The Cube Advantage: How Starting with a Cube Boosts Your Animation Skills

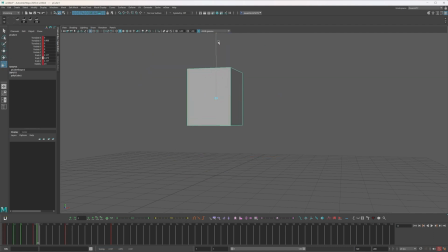(3:11)
And let's really favour the next Key using Tween Machine. and add some squash and stretch again just maintaining that volume now with this spacing I really want to show where I'm coming from and where I'm going to so let's stretch that and just bridge that space so it feels like a nice big
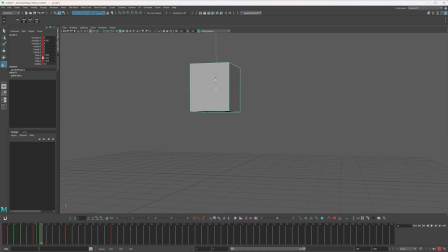(3:26)
pop-off and then we'll just ease into the next key let's get this hitting the so I just go to select the scale attributes let's get that easing to most of its final form there so that it doesn't all ease at the same time we're creating some difference and some some overlap essentially
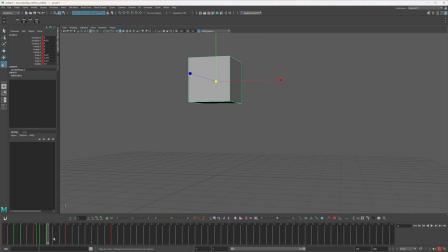(3:42)
by doing that and let's create some more eases have a look through my key frames so just flip between them using next key the hot key next key cool i think i'll just stay up there a little longer and then we'll start easing down let's just press shift and blend to the previous
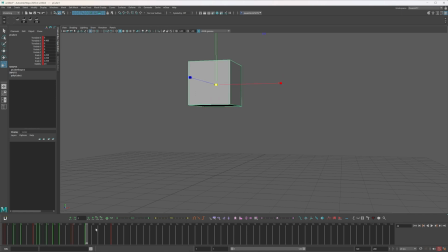(4:00)
key if you want you can have these on hotkeys i do have tween machine on hotkeys so for example that is favoring the next key that's favoring the previous key and i also have blends set to hotkeys as well so alt q blends to my previous frame and alt t blends to my
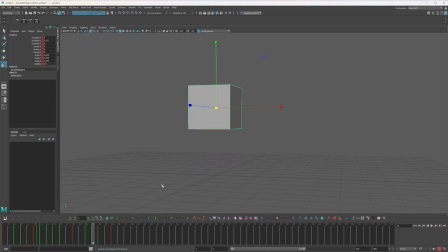(4:16)
next frame so i can very quickly come in here and set a tween and then blend depending on how i want my spacing so i can come in and flick between these between my keys much like a 2d animator would much like glen keane would when he's flicking between his drawings of a
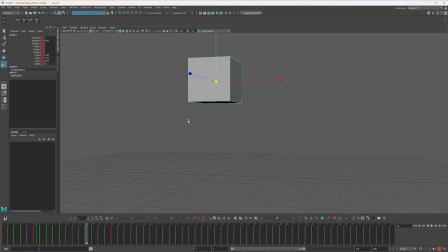(4:33)
ballerina or tarzan just seeing the spacing and this translates well to when you're animating a full character looking at each part seeing the spacing seeing how it relates to each other it's a very nice way to work so let's continue using that out and let's just create a nice big smear frame here
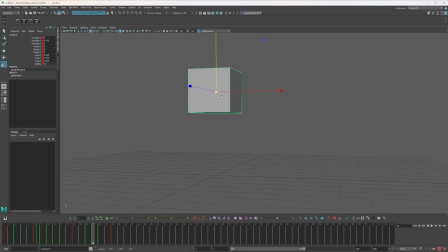(4:51)
that's fun because you know there's a chance that animation can be fun a very small chance there's not animation is fun and i think this way is much more fun than going in and noodling in the grapple straight away so
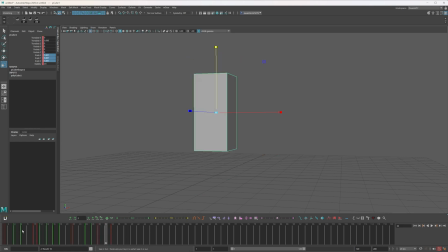(5:04)
match the scale for that okay let's have a big hit frame which is essentially similar to the antic frame but let's squash it even more than that frame so i'm just going to favor the next key and i'm going to have it actually i'm just going to fully hit it and we're going
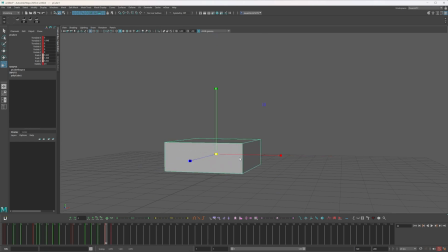(5:20)
to create an overshoot here so let's really squash that we're crazy with it try and maintain that volume again i'm just flicking between my keys here and i just want to create another pose in between here where we overshoot the other way just to sell that impact so i'm just gonna go to
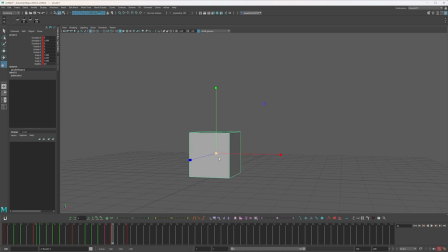(5:34)
the next key and then create an overshoot this way oops so it feels like it's maintaining volume there it's hitting that grain ground plane and if i flick between i can see how things are working and i'm just gonna create an ease into this pose so hit that and then quite quickly get
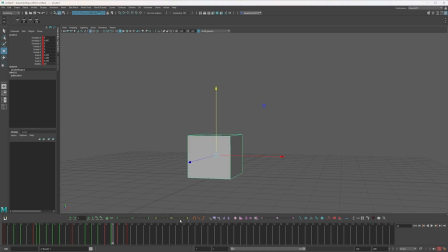(5:52)
into this pose i'm just gonna again blend to neighbors using animbot feel like the line is the bottom line where it's hitting is moving a little so let's just have that maintain this line here again i'm just flicking through and seeing what that line does and if it's moving around too much then
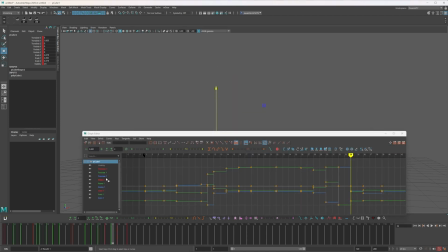(6:09)
i can just adjust that instead of going in and having a look at the graph editor and going well that needs to because we're scaling and
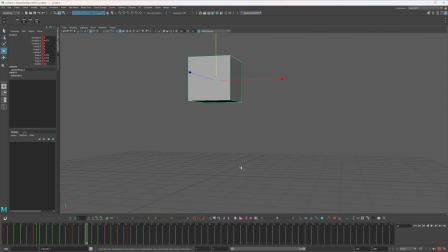(6:16)
stuff or we need to tweak this i'm just doing it by eye i'm just going in and flicking between these and seeing my spacing and then i will create an ease out of this pose this up pose boom very small ease out into the final pose which i will ease into and just
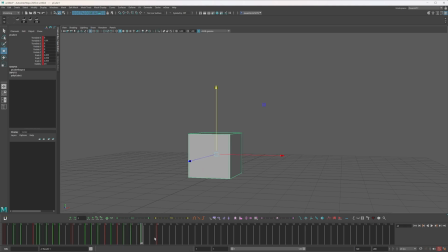(6:34)
create a moving hold by easing into that and i could continue to overshoot and make this you know really jelly like and but you know for the purposes of getting this done let's do that and now i can flick through my animation and read what's happening and it's making
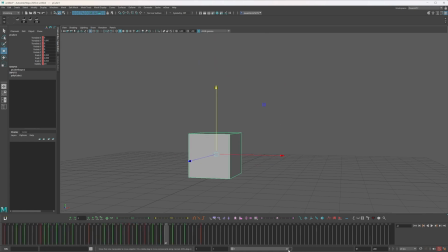(6:50)
sense to me and then I can play it back and see how it looks just move that timeline I feel like it's working pretty well and we can just go in and say I want to adjust this antic to be longer we can just adjust the timing and what's helpful about this and one of the key reasons this
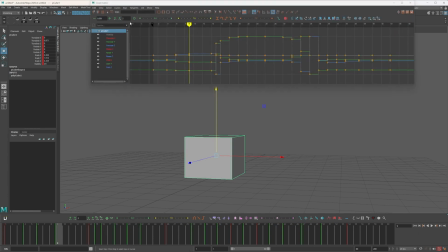(7:05)
is helpful too is we don't have to go in and try and adjust things in the graph edit try and offset things or delay things
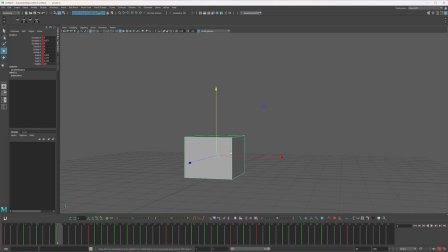(7:13)
and I know there's nothing to offset in this really other than the scale but we can go through and see our spacing and then we can go in and move our timing later so we're keeping our spacing and our timing separate which is very important and we can flick through much like Glenn
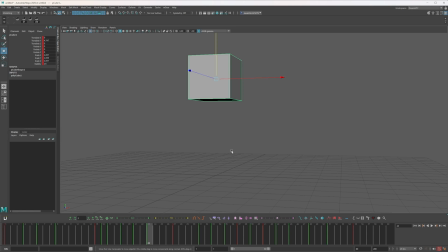(7:30)
Keenwood again flicking through his drawings and then we time it out later we say okay this drawing is on twos this drawing is on threes this drawing is on ones so I could you know decide that actually I want another frame in here or i want this to just not be so crazy
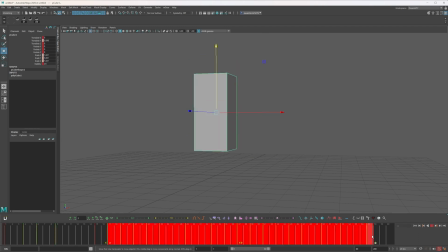(7:46)
on ones and see how that feels how that timing feels and actually i want it to really pop out of there so i will leave it for now and maybe on the way down i want to do something similar so move these keys after it to happen a bit sooner and we're feeling
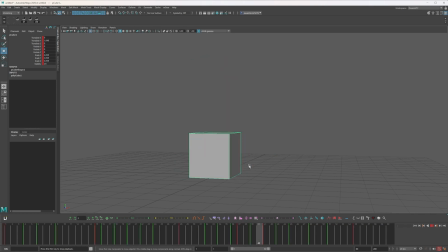(8:01)
a bit snappier and it's obviously a very simple bounce or a jump in this case and we've given this inanimate object some life which is pretty cool and we can go in and we can do the same thing with rotation so say he does a little jump and go in and track what's
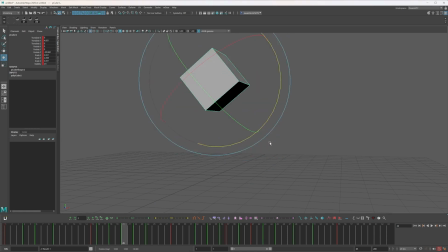(8:19)
going on here say we want to do this same thing and there's there's no reason that this is like purely a a translation thing you know obviously this is actually easier if you put texture on it to track that rotation I'm just gonna do it to here so I don't have to reanimate
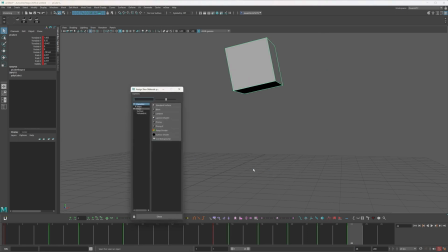(8:34)
the whole thing but if we stick a texture on this I'm going to assign a new material and just put a Lambert on there and i'm
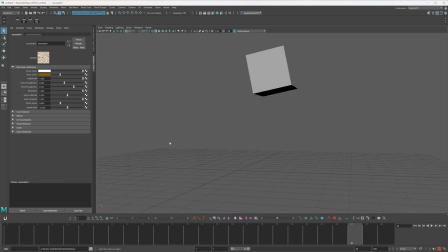(8:42)
gonna choose the first thing okay we can go check we can go let's go mountain and we're animating a little mountain in a cube shape and it
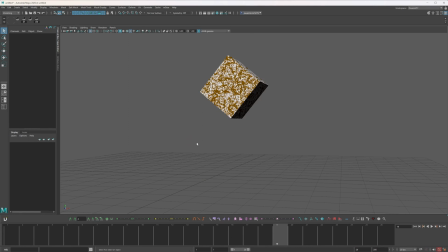(8:50)
just allows us to see that rotation and it doesn't get lost when things rotate too much because everything is just one color and
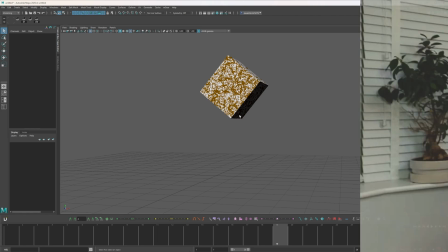(8:57)
completely flat the colors of each side tend to blend into each other so i'm not really sure if this is a sponsor because it's sort of my own thing but i've been working on something and i'm really excited to announce keyframe coach you
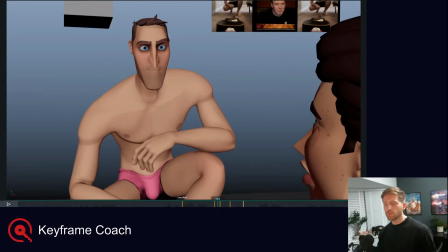(9:14)
can go there and order a review i'll take a look at your animation through sync sketch upload a recording onto
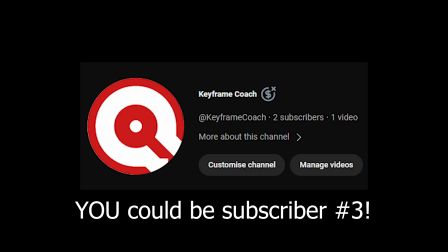(9:19)
the keyframe coach youtube channel which of course it would be very much appreciated if you went to and subscribed so go and check that out if not subscribed to the channel leave a like i think we're nearly at 3.5k subscribers right now which is crazy thank you for your continued support keyframe coach check it out and let's get back for the video so we can get rid of this animation and
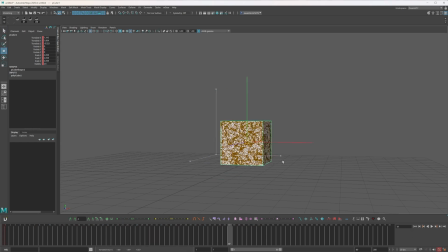(9:40)
we can work on a different exercise so let's set some keys where maybe I'm traveling to this point right and maybe I want to end up rotated like this too so I'm going to think about a breakdown for this and because it's so different I'm just going to start with that initial pose
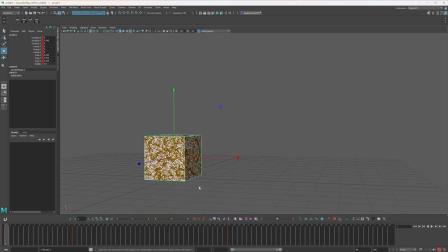(9:56)
but I think I'm essentially going to rear up and that would be cool and rather than doing anything fancy with the pivot which I could do and would make my life easier it's a similar job to just track it in space I'm looking at this point here flicking between my keys and seeing
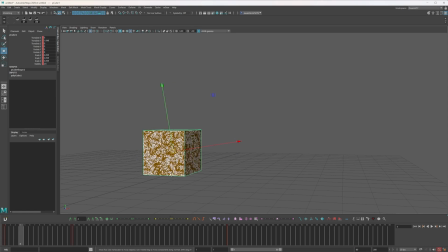(10:12)
if I can't just get that by eye so again I will create an antic let's squash him down again if it ain't broke don't fix it and then I'm gonna and then he's gonna go forward so that's my planning for this shot again I'm just gonna create an ease I'm gonna use my
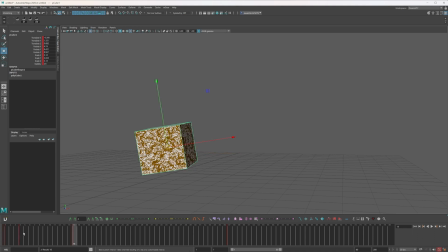(10:26)
hotkeys for this just to get it done quick make sure you have a key set on every frame on all your keys I'm gonna create my eases and I'm gonna do my timing later just to show you we're only focusing on spacing here but I'm just gonna create an ease into that and
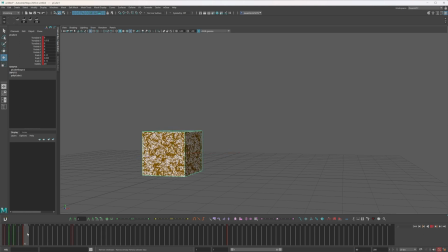(10:40)
I flick between them I can see that he's easing into this pose okay so we're gonna ease out this pose create an ease and because I got that object where I needed it in this pose and work hard to make sure that that point was matching then this is not so hard to
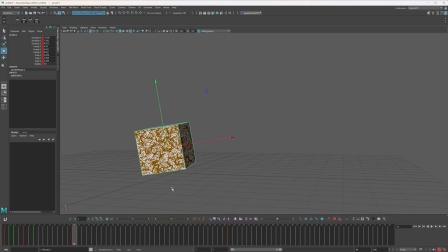(10:54)
match this one just requires a little bit movement here and there and actually because I scaled it the pivot changed a bit but I reckon this would now just tween pretty well ease into our final position let's create just like a little bit of offset so everything's not just easing at exactly the